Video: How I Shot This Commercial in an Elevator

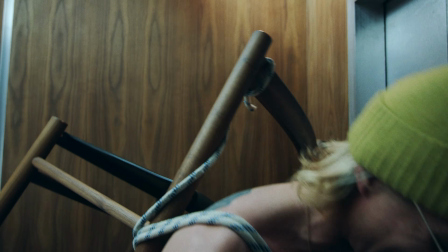(4:08)
We also put a bounce board just out to the left of the frame, amplifying the light on his right hand side.
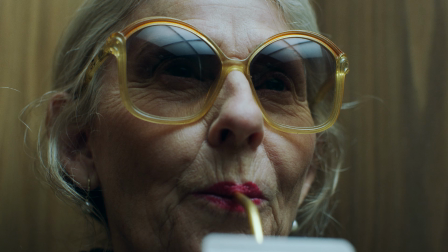(4:12)
Then this close-up of her was another place to show the set in the reflection of her glasses, and we just found the right spot for her to tilt her head and lined it up with the camera.
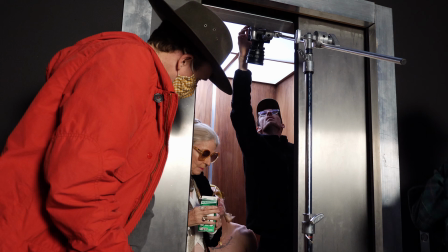(4:23)
There's a couple other extra shots we got while we're there too. This top-down shot was on the Komodo on the end of a C-stand.
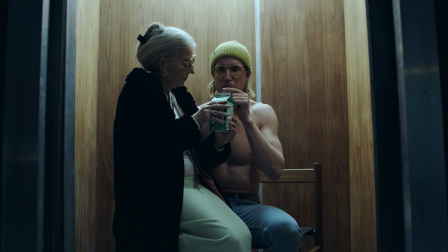(4:33)
And then this other dolly shot coming back too, but the lighting was pretty much the same.
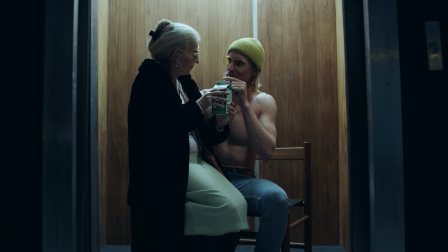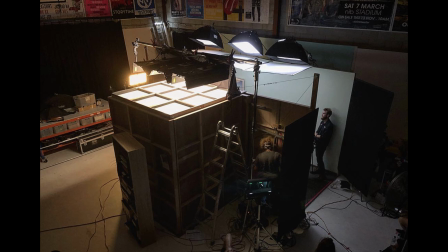(4:42)
Good stuff. I remember other times I've lit this set before and it was a great deal more lighting and gear.
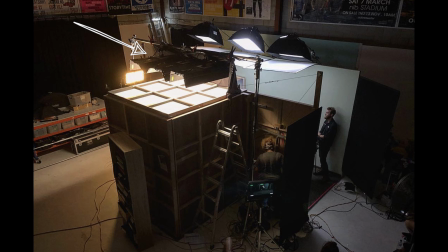(4:48)
These are 3 big Kino flow tubes going to the top, then there's these other panels,
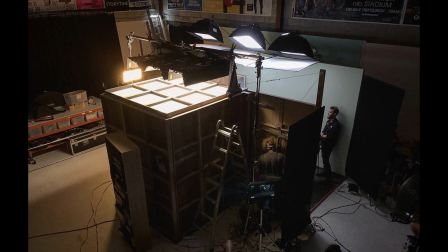(4:53)
but we were shooting a bit more in and out of the lift, in a hallway that was built out the front,
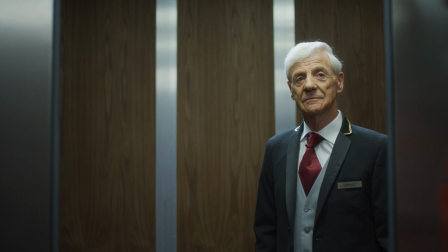(4:58)
and just more in and around the set really. These are some frame grabs from other shoots that I've done, and this is a bit more of a commercially kind of look,
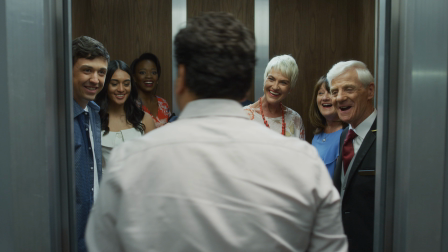(5:05)
but I still prefer that simple approach of just having the least amount of gear as possible. Alright, so I'll quickly run over as well how I color graded this.
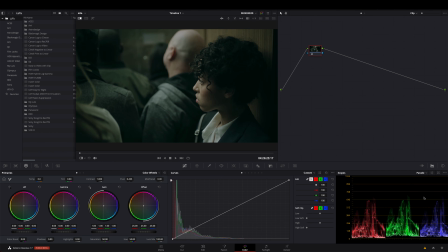(5:12)
It's not going to be too in depth, but I'll just show you what I did. I was using this frame grab as a bit of a reference. It's kind of greeny, muted. I like the colors, but I wanted just a little bit more saturation. And sometimes I go way heavier on the grade and have lots more nodes, but I didn't feel like I needed much for this. I've just moved the temp, exposure, and contrast around a little bit. So this was the red raw file.
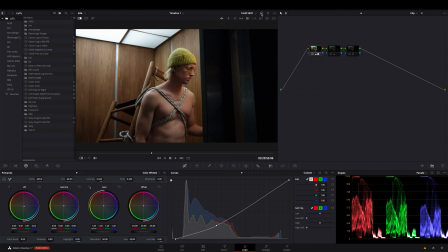(5:32)
Then with the Rec 709, then I've just pushed it a little bit more green and blue, pulled it down a little bit, then added a little bit more blue to the shadows and a small amount of grain, which is probably not too noticeable on YouTube unless you're watching it in 4K. And then these other clips are pretty much the same.
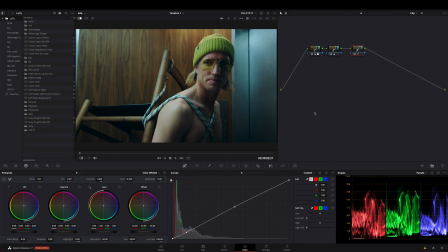(5:48)
I've just copied the color across and altered it a little bit if it's needed. All right, that's gonna do it for this one. Hopefully you got something out of that, and I'll see you next time. Oh, that's pretty good.